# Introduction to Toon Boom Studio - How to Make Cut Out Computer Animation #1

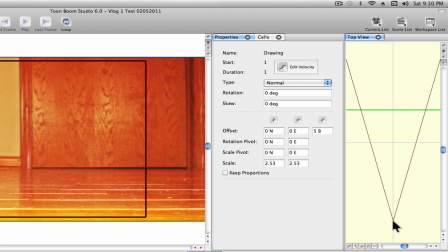4:11 So imagine this little point back here is actually where the camera is and then my background, the wall and the doors, is actually right here. So again I moved it back from the starting point which is this gray line. I moved it back five spaces. So if I do this and just bring it back in,
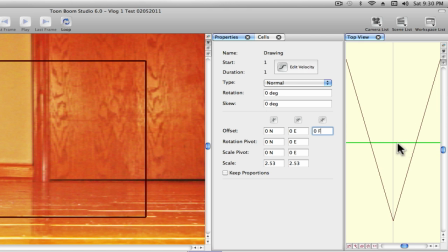4:29 essentially this green line again is the wall and now it's just essentially at this kind of starting point where they count front to back.
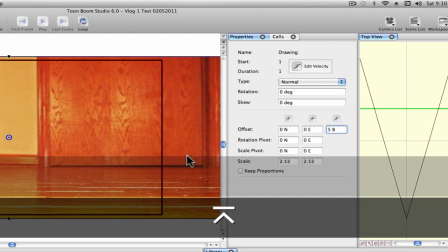4:38 So I'm going to go ahead and push it back again. So again that's the background, it's important, it looks pretty good.
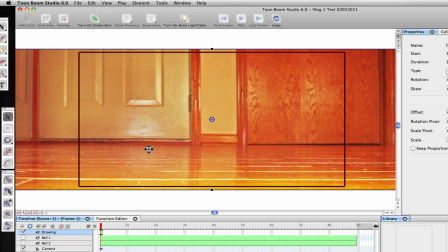4:43 And where I think you really start shining here is when we start bringing in some additional photographs and start doing some animations. So what I'm going to quickly do again is bring in the thing that we're going to animate. We're going to start out with something that's relatively easy here.
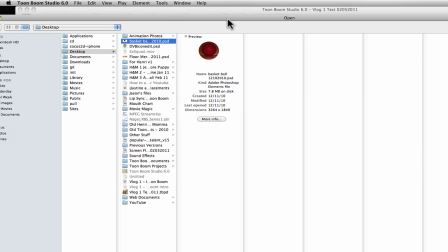4:57 I'm going to actually just bring in a picture of a basketball. Let me go ahead and open that up.
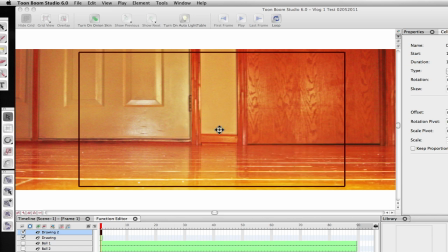5:05 And so essentially what I did here is I took the picture of the floor and the door and then I started taking pictures of my dog and some other things.
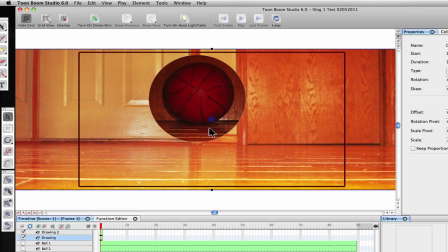5:12 It's pretty important to kind of get it at the same perspective. So essentially what this is, is again a picture of a basketball. I laid on the floor and took it, you know, laying on the floor so you kind of get the similar lightings and things like that,
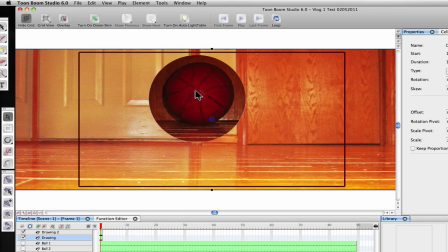5:25 similar angle of what you would normally see if you were looking at it from this angle so essentially what I did is just cut the circle out and then I cleaned it up a little bit further in Toon Boom but rather than bore you with those details I'm going to go ahead and get rid of that and actually
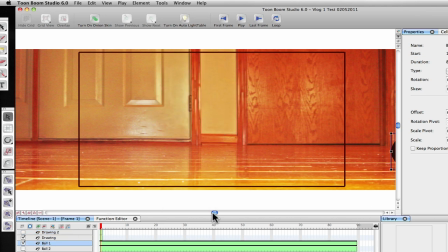5:41 I'm going to bring it in this ball I actually had sitting off camera over here so essentially this is the same ball
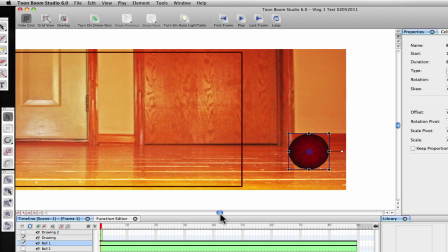5:48 that you just saw but again I just cleaned up the edge a little bit so to get us started on the animation what I'm simply going to do here is
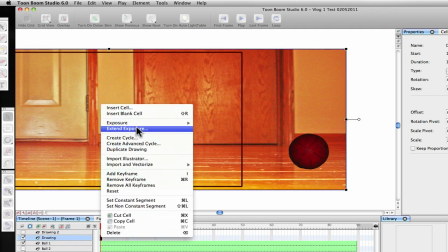5:56 I'm going to extend our background a little bit further and essentially what I'm going to do is just make it so that we
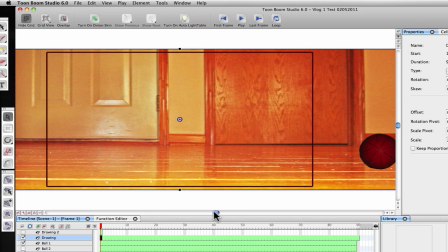6:05 can see it later in the video if we just keep it on that first frame as soon as I got it to the second frame it would disappear so we don't want that.
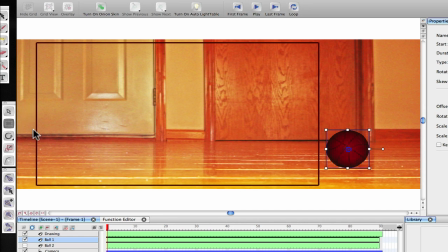6:12 What I'm going to do is just use what they call a transform tool and I'm going to say on keyframe number one that's going to be the position of the ball. Let's say let's go to keyframe 70 and I'm going to say okay the position of the ball is going to be over there.
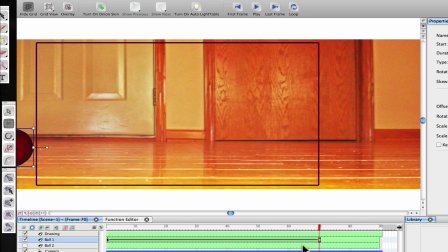6:32 So that basically means in between these keyframes here as the thing animates it's going to move from our starting position over here to our ending position over here.
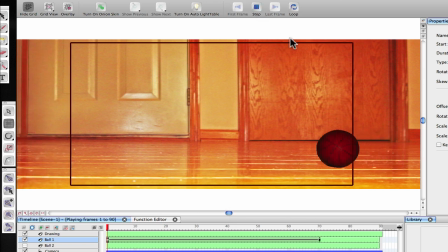6:42 So let's see what that looks like. So let's go back. We'll rewind it. There we go. We just animated something. Now it doesn't look so good right because that's not really the way the ball moves. If a ball was moving like that it would be rotating or turning around.
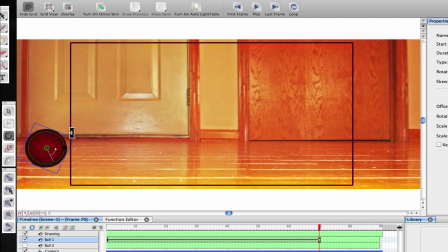6:56 So what we're going to do is just flip this rotate tool. One, two, three, four, five, six. Let's say we rotate it about six or seven times. Essentially what that's going to do is say, okay we're going to go from this starting position to this ending position and in between
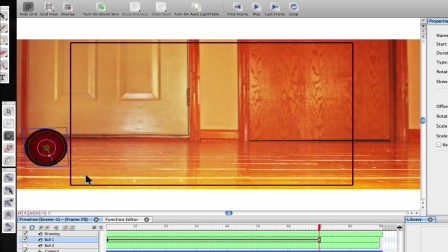7:12 it's going to kind of fill that in and rotate the six or seven times that we just flipped it so let's go ahead and rewind it now it kind of looks like a ball rolling across the floor now the one thing that doesn't look quite right about this is it doesn't look like it's positioned
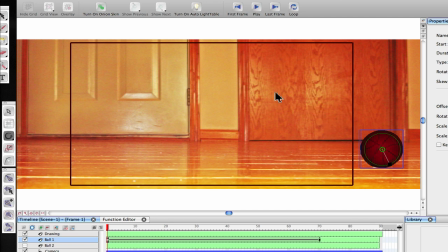7:30 probably where it should be and again what i'm talking about here is the the depth it kind of looks like it's a little too close it kind of almost looks like it's something that's just sitting on the top so what i'm going to do is go ahead and select this go
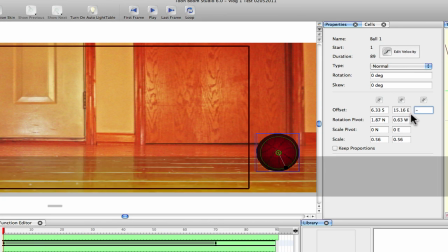7:43 over the properties maybe just move it a little bit further back and
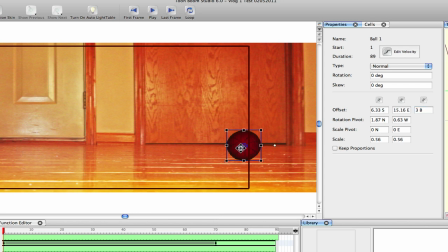7:50 we'll probably just play around with this just a little bit and just make sure it looks like it's sitting on the floor. That looks pretty good.
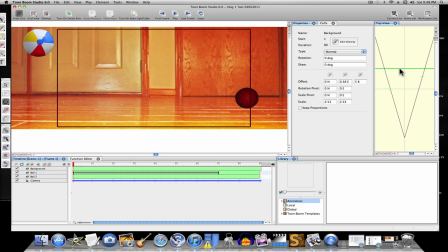7:57 Okay one nice thing that you can do in Toon Boom is you know play around with the perspective by using this top view of the camera so we're gonna look
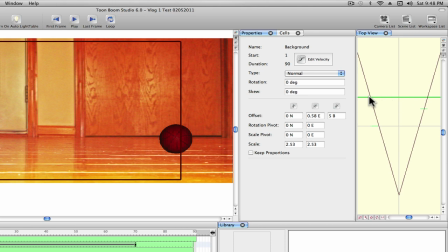8:04 over here and again this is the this dark green line here that extends off the camera view is actually the background so I I can actually select that. If I use the right tool, I can select it and actually move it around.